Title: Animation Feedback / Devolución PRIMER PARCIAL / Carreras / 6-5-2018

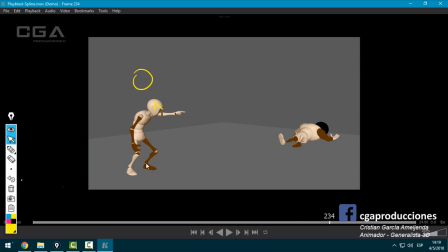Pose B.
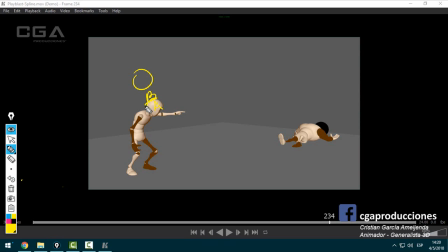Pose A y pose B. La pose B termina acá. Y la pose A termina acá. La cabeza, ¿no? Estoy tomando. Entonces, ¿qué hiciste?
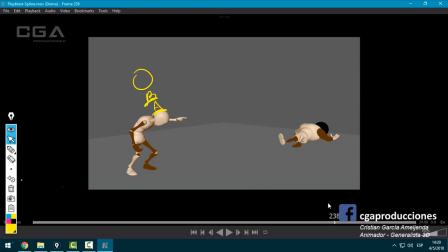Pose A. Pose B. Pose A. Pose B. Pose A. Pose B. Que se ríe como si fuese un ciclo. Eso le quita mucho realismo a la animación. Veo que laburaste el overlapping del brazo un poquito.
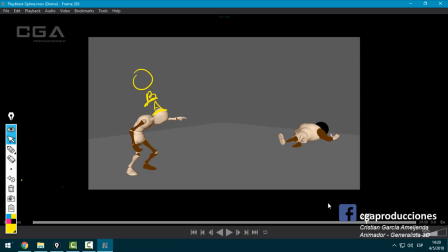Lo veo en algunos momentos. Ahí, por ejemplo, veo overlapping. ¿Sí? Que no está mal. Pero le falta un poco más. Le falta moverse. Que sea más natural. Vas a ver que si vos te reís frente a un espejo. No, lo haces de manera tan, tan robótica, ¿sí?
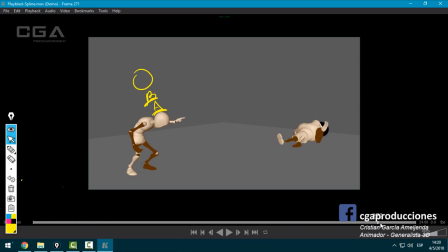Eso por un lado. Lo mismo cuando cambia, que está muy bien la animación cuando cambia, pero también queda en la misma posición. Es como que agarraste dos ciclos y dijiste, bueno, activo este ciclo, desactivo y activo este. ¿Bien? Bien, pero más allá de eso, el que más ruido me hace no es el flaquito, sino que es el gordo. Y vamos a ver por qué.
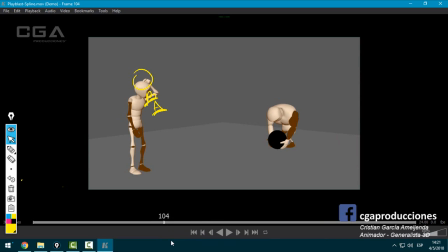Tiene varias cuestiones importantes que recalqué en la clase. ¿Sí? Erika, ojo con estirarlo mucho.
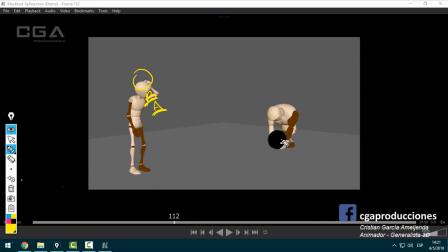Y si lo estiraban mucho, acuérdense que tenían en esta parte en el controlador de la mano, podían activar el auto stretch o auto squash, no me acuerdo ahora el nombre que tenía este rig, que lo que hace justamente es permitir que se estire y no generar este pop ahí con el IK.
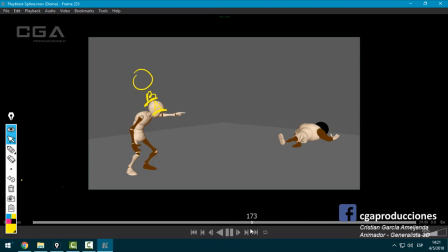¿Sí? Ah, está activado. Entonces quizás no se activó en ese momento o quedó raro. Ojo con eso. Acá, a ver. Acá me da la intención, no me da la sensación de que el tipo
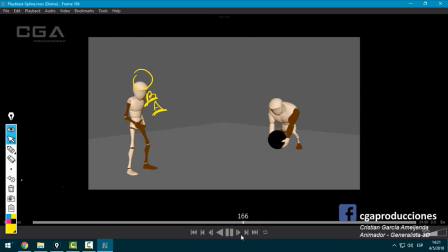está tirándose para atrás tanto que se estiran los brazos, sino que en realidad me da la sensación de que se le rompen los músculos. ¿Por qué? Porque si vos tirás para atrás y te estirás, que está muy bien, faltan dos cosas. Una, no mover la mano, ¿sí? La mano tiene que quedar fija en el lugar porque lo que en realidad se está estirando es todo el cuerpo.
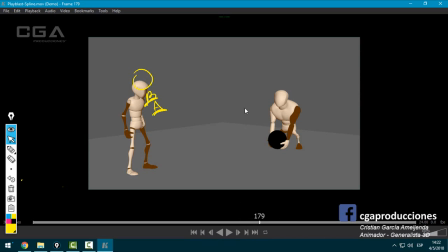Y dos, si tira ahí, la escala es la siguiente.
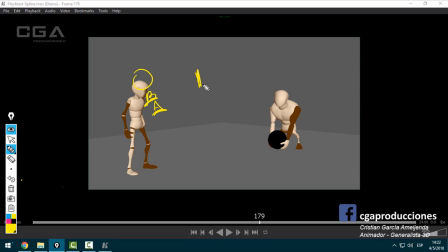Vos tenés el tipo agachado, pose A, y el tipo pose B ya estirando, y vos tenés que tener un poquito más acá adelante. Entonces vos tenés el agachado acá, ¿sí? Y lo estás planteando muy bien.
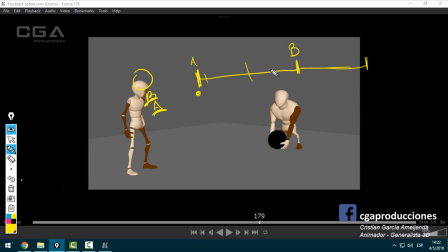¿Qué haces? Haces una escala muy violenta, ¿sí? Ahí, perfecto. Y acá ya está tirando. Pero después lo está dejando en esta etapa, ¿sí? Vos lo está dejando congelado el tipo. Y en realidad no.
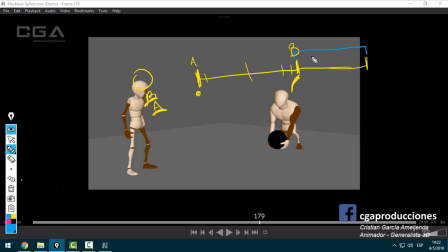Vos tenés que darle levemente un movimiento, apenita, ¿sí? Como ir moviéndolo de a poquito, ahí, con poquitos frames, que si esta era la pose, que acá, un segundo después, esté un poquito más hacia atrás todavía, ¿sí?
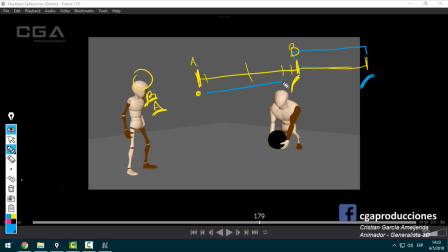Entonces eso lo que va a generar es rápido, lento, lento, como que le cuesta. Vos acá lo que estás haciendo es rápido y queda en el lugar.
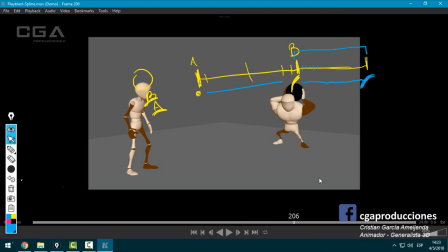No, uno tira y se queda hasta temblando un poquito el cuerpo, como que estás tirando la pelota, ¿sí? Bien. Ahora, tanto le cuesta tirar, pero de golpe le viene el poder y la levanta como si nada.
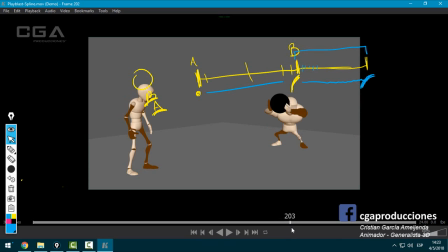Como si esto fuese, ah, pero era una boludez levantar esto. Y eso se cae la coherencia y la lógica de la física. ¿Bien? O sea, ¿es pesado o es liviano? ¿Bien? Acá, en esta pose, perfecto, como le hiciste caerse, ¿sí?
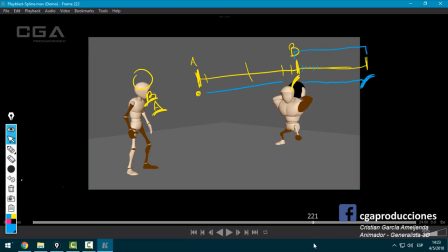Porque entendiste bien el tema de la física. Te estaba por decir, ojo acá que se desbalancea, pero no, se desbalancea a propósito porque se cae. Perfecto. Pero se está cayendo como una hoja de, como una tabla de madera, porque cae y queda en el lugar. ¿Qué falta? En esta pose le falta overlapping. Falta que la.
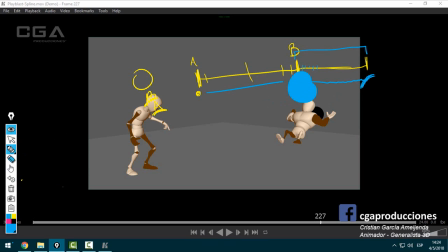Upa, se me fue un poquito la mano con el. Con la punta del lápiz. Ahí estamos. ¿Qué le falta? Le falta esto, mira.